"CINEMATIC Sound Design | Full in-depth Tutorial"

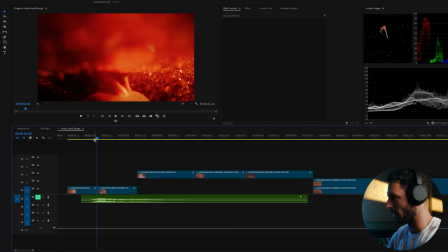If you look at these cuts, they're two completely different scenes, but what do we want to do?
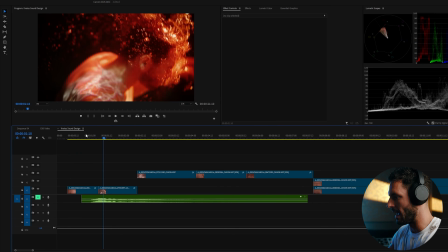We want to give the feeling of sliding and falling into the water. And I think that if you watch this and you listen to this, that's what that kind of does. Yeah, I like that. First thing that I typically do is I'll put all my impact points of where I really want the sound design to shine, and I'll find a couple other places around here, and then I start building the environment.
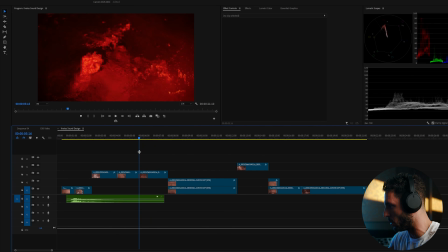Here's another impact point where I think that you want to hear coming out of the water, and in my mind, I'm looking at this scene and I really want to give you the idea of there is this big,
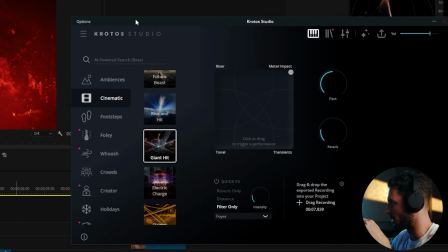crazy storm happening. What's really awesome about Krotos is that you could just type in right here, let's just say thunder.
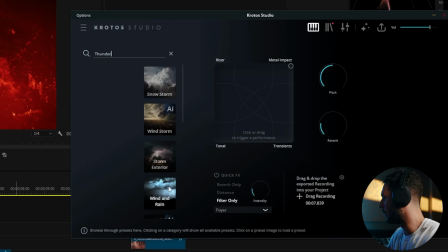And right away, you have something like this, wind and rain.
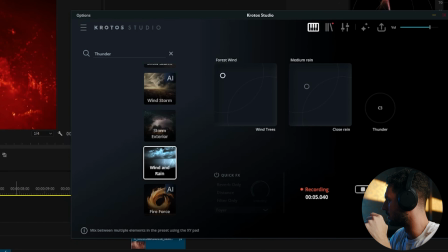So I'm going to click on wind and rain, and you can start playing around with these pads to get the exact sound that you want. You have something that'll make it sound closer versus like farther away. You have something like thunder.
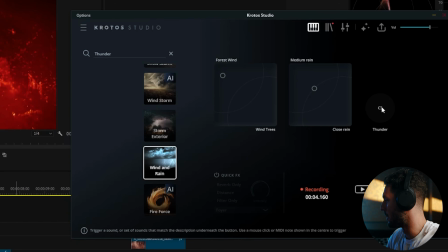That's extremely important. That's something that I definitely want to use.
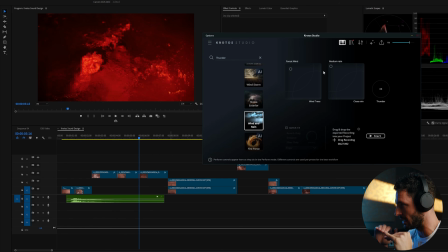So let's get a performance that I kind of like, which I think I'm going to get a baseline of the forest wind and the medium rain and just let that run for a second. And I'm just going to let Krotos do its thing. Okay, great. We got a few seconds of that.
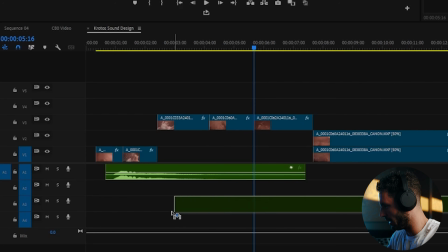We're going to bring this in. We're going to put this here, and we're going to color code this.
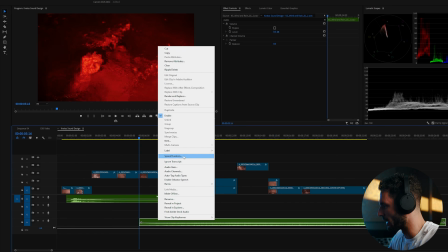Now, something that's very important when you guys are sound designing is organizing your sounds by color.
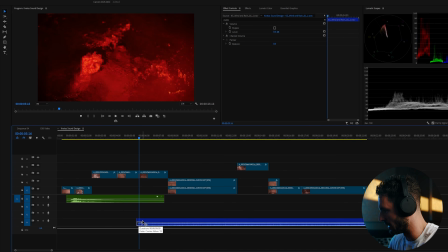And we're going to kind of fade this in right around here. So we want it to kind of start fading in a little bit earlier. Now, I know that doesn't sound right now. We're going to go to a low pass filter.
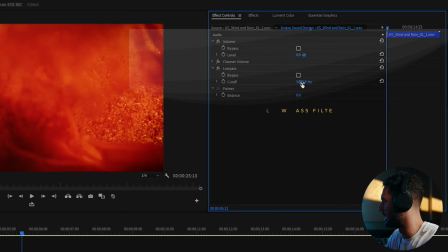We're going to take this low pass filter,
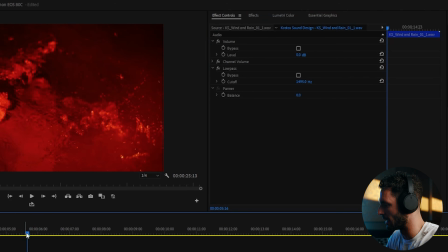and we're going to start it where it sounds like you kind of still don't really hear it,
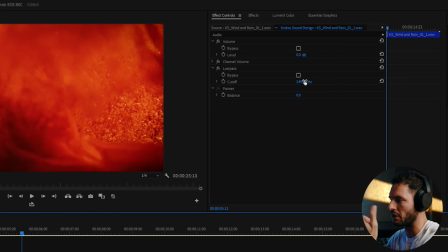because the whole idea is that like the character is under the water. We want to give it his perspective.
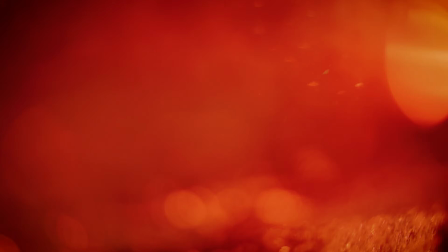So as he's coming up from under the water, he kind of hears the storm, but then when he pops his head out under the water,
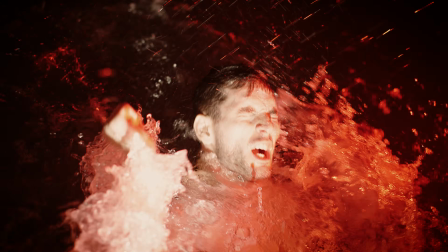which is me, by the way, then you can start to hear the full storm. So we're going to first start off with this.
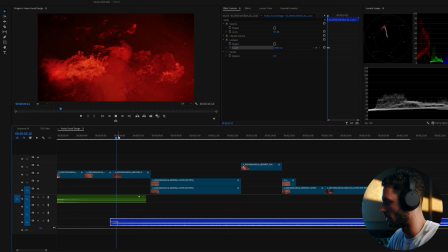Okay, and then by here, we're out of it. As soon as I go back under the water, the filter comes back on.
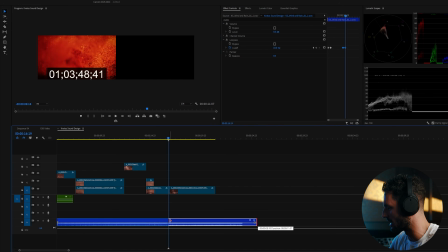And then at that point, we could just kill the rainwater.
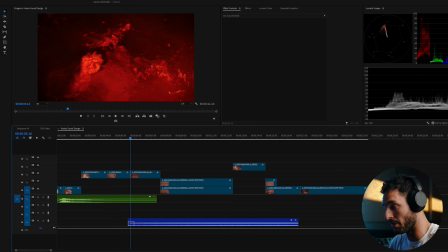I think what's very important is having some thunder there to really sell the idea of a storm happening.
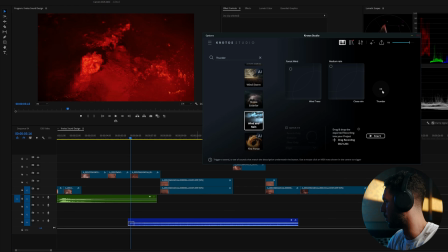So we're going to go back into Krotos. We're going to play a few beats of this thunder. Yeah. So if you move this in closer, you get a little bit of a closer thunder sound.
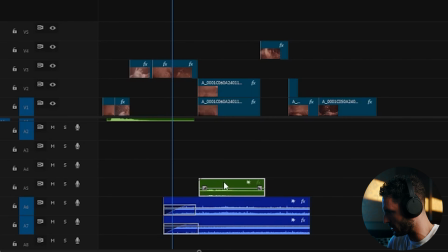This right here is our thunder sound, and our thunder should come in as soon as this whole scene is in full effect.
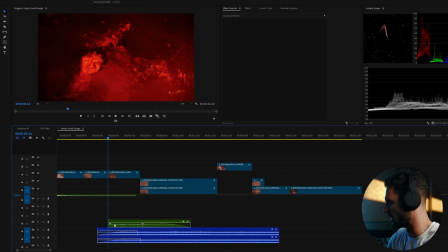And we are going to fade this out, fade it in a little bit.
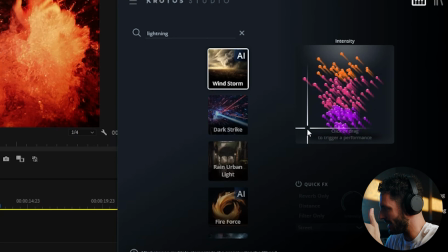Now, what's cool about something like Windstorm, right, is that you could take this little pad and you could perform the actual sounds and how they're happening.
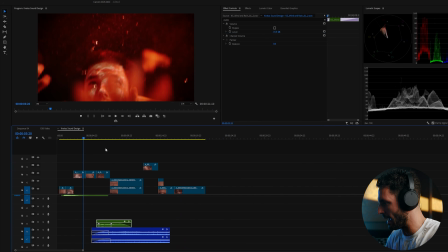So let's say I wanted to start this scene right here, and I'm going to record the windstorm as I'm watching it, right? You could do that, that's one of the major benefits of Krotos. So let's play this and let's start doing it.
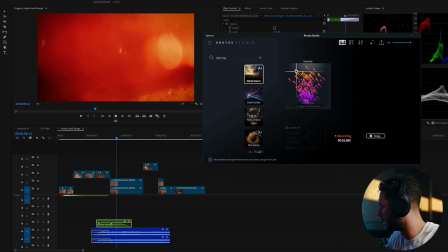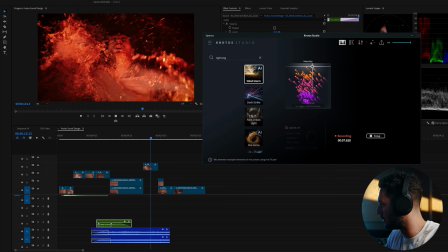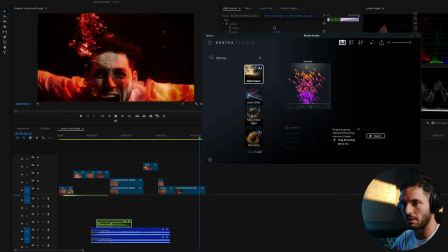And right there, we have a sound that we could just literally drop in. Now let's take a listen.
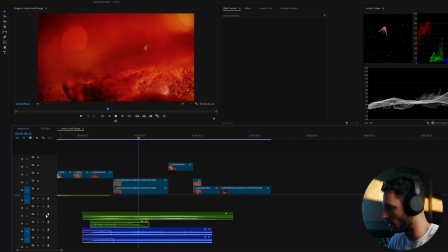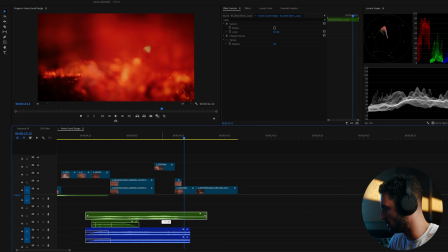I think it could come down in volume a little bit, but I like it for the most
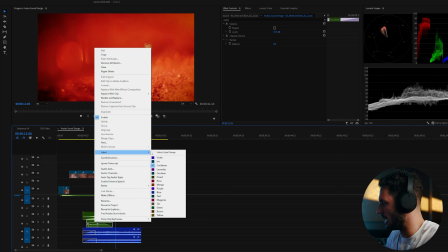part. Okay, so again, this is a blue sound because it is thunder,
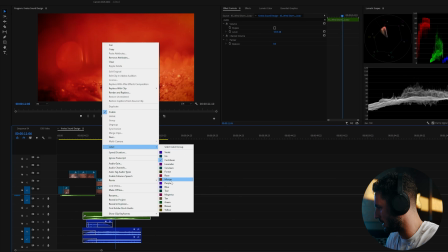and we're going to make this one blue too because this is all the idea of thunder, right? All right, we definitely need some water sounds,
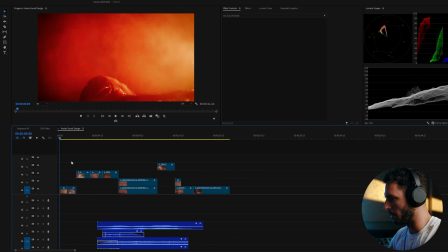but one thing that I'll say is you need a little bit of rain and stuff happening in the beginning as well.
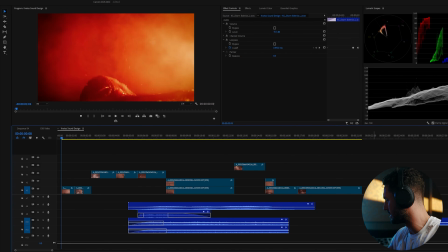So let's copy this and paste this rain sound over here, right?
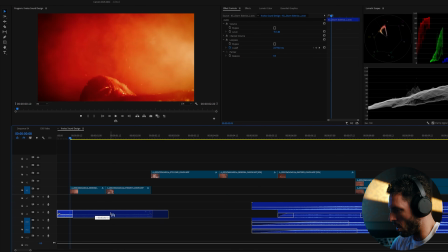So let's just bring this over here because we're out of the water at this point. So we need a little bit of rain sound.
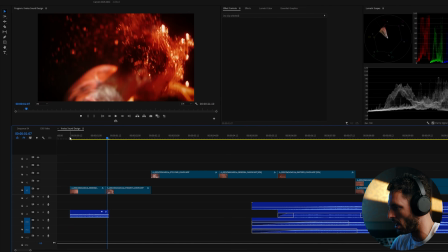But I think right here is a hard cutoff. So we're going to fade this out right there.
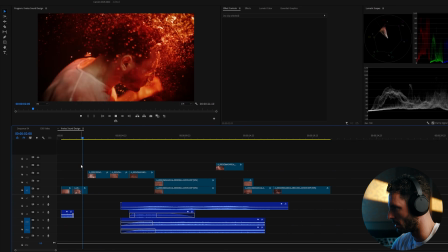So we start with rain. And then we're in a hard cutoff.
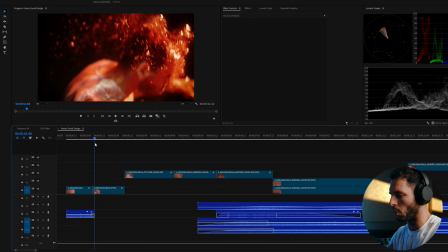Now, on this scene right here, we need to make it sound like he's underwater. If we go to Krotos, let's just say underwater.
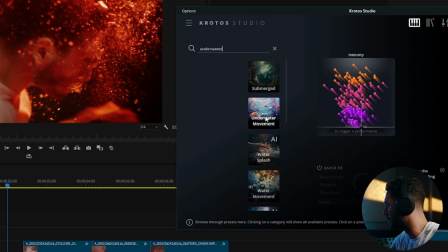And that's what I love about Krotos. You can just type it in. And look at this. You have submerged, underwater movement, splashing, water movement, bubble splash. Amazing stuff. So let's go to the first one. Let's go to submerged. Let's see what we can find here. Look at that.
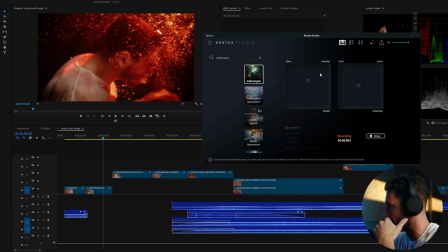All I did was click on it, and automatically it sounds pretty good. Let's just see what happens. Let's just see what happens if I just drag that in. I didn't even do anything. So let's just drag that in really quick and let's see what happens.
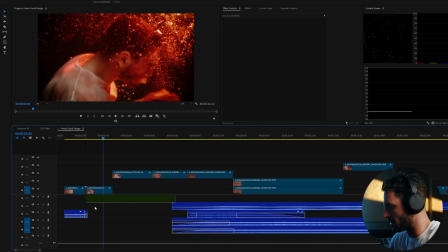Now this is a water sound, so we're going to color code this a different color.
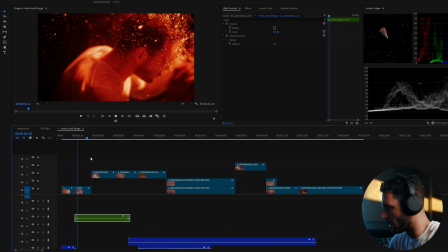That's not bad.
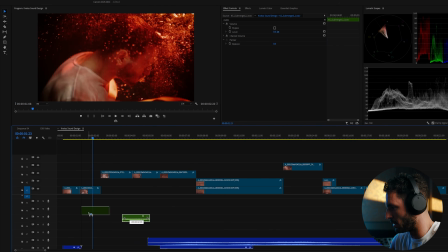What if we move the sound a little bit and we just kind of play with it?
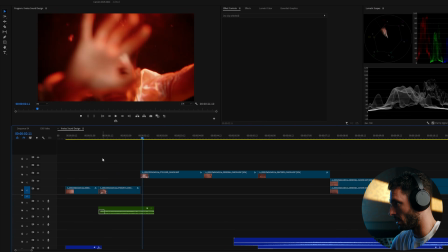Oh, that sounds good. Look at that. We got a little bit of underwater bubble action happening. Oh yeah, look at that. That's amazing. Let's keep that going. And that works because the bubbles of my mouth sound like it's making that sound.
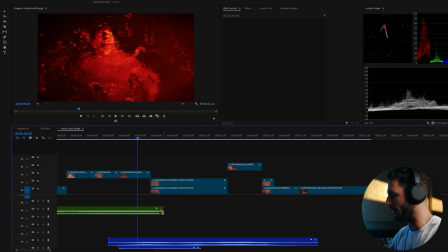And then we could fade out the bubble sounds right there. So what we're going to do is we're going to take a fade and just start really fading it out aggressively around that point.
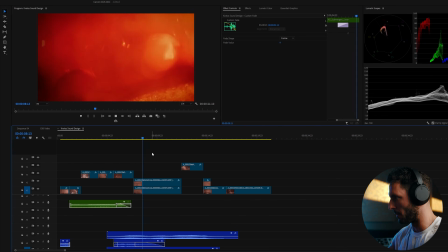So there's going to be a natural fade. And now you're in above the water and you're in the storm.
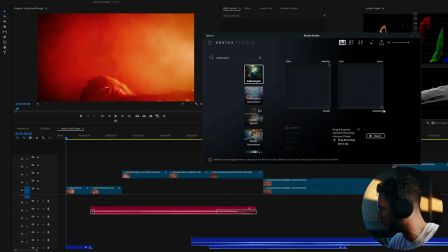Let's see if we take it to breathing and bubbles. Let's see what that sounds like. That's really interesting.
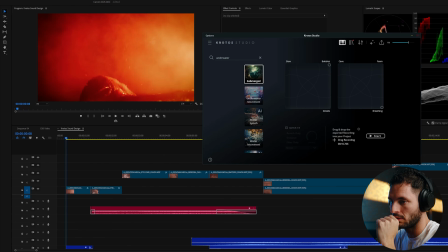Okay, so we're gonna stop that recording. We're gonna drag it in just to have it because there's little moments in there that I think were pretty good.
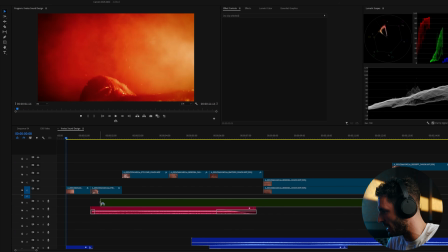And let's just see what happens if we kind of add this into a point where there's a lot of bubbles happening. I think like right in the beginning is kind of...
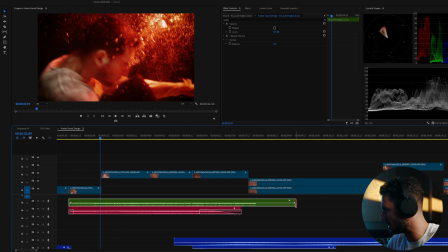I think at that point right here though, they should stop, right? So like we'll fade it out right there.
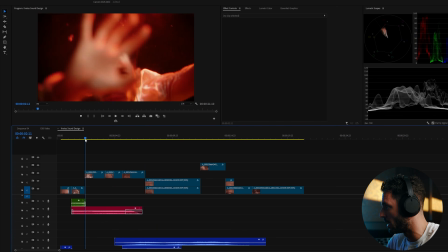There is a bit of underwater movement right here. So like right there with my hands.
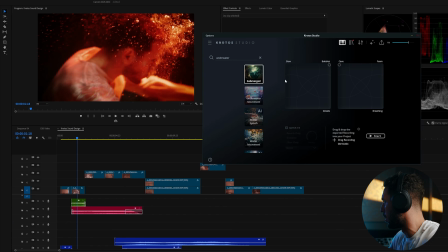So let's see if we can get a little bit of underwater movement. Let's see what that sounds like.
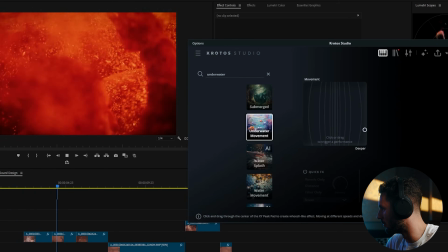That was really interesting. It sounds like the hands are moving and struggling to get out of the water.
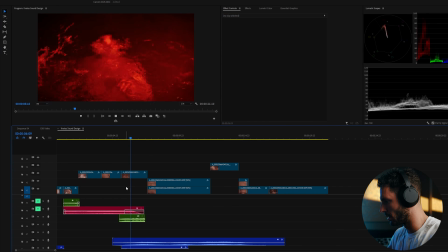I think right at the end there could be a cool place to use it. Or in the beginning, let's see what feels better.
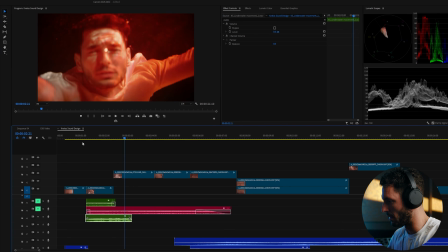Maybe around here.
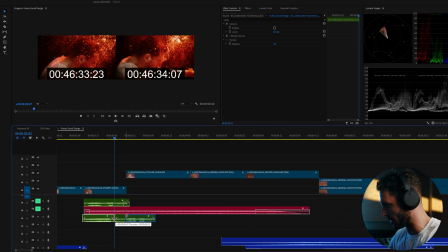And then I'm gonna mess with this audio track and bring this part in a little bit, like this part right here.
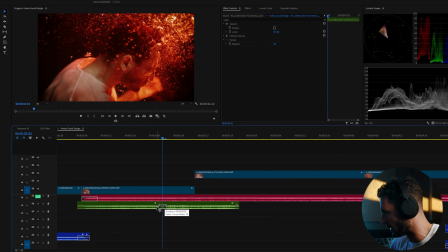I'm gonna bring in a little bit sooner, and I'm gonna crossfade it so it doesn't sound like an abrupt change.
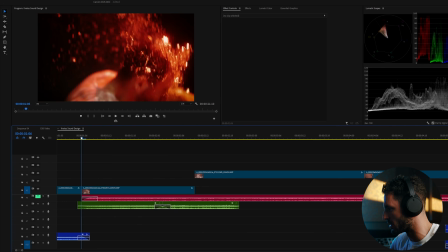But watch this.
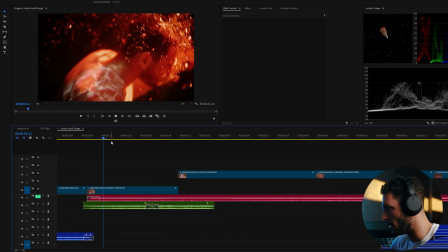Almost.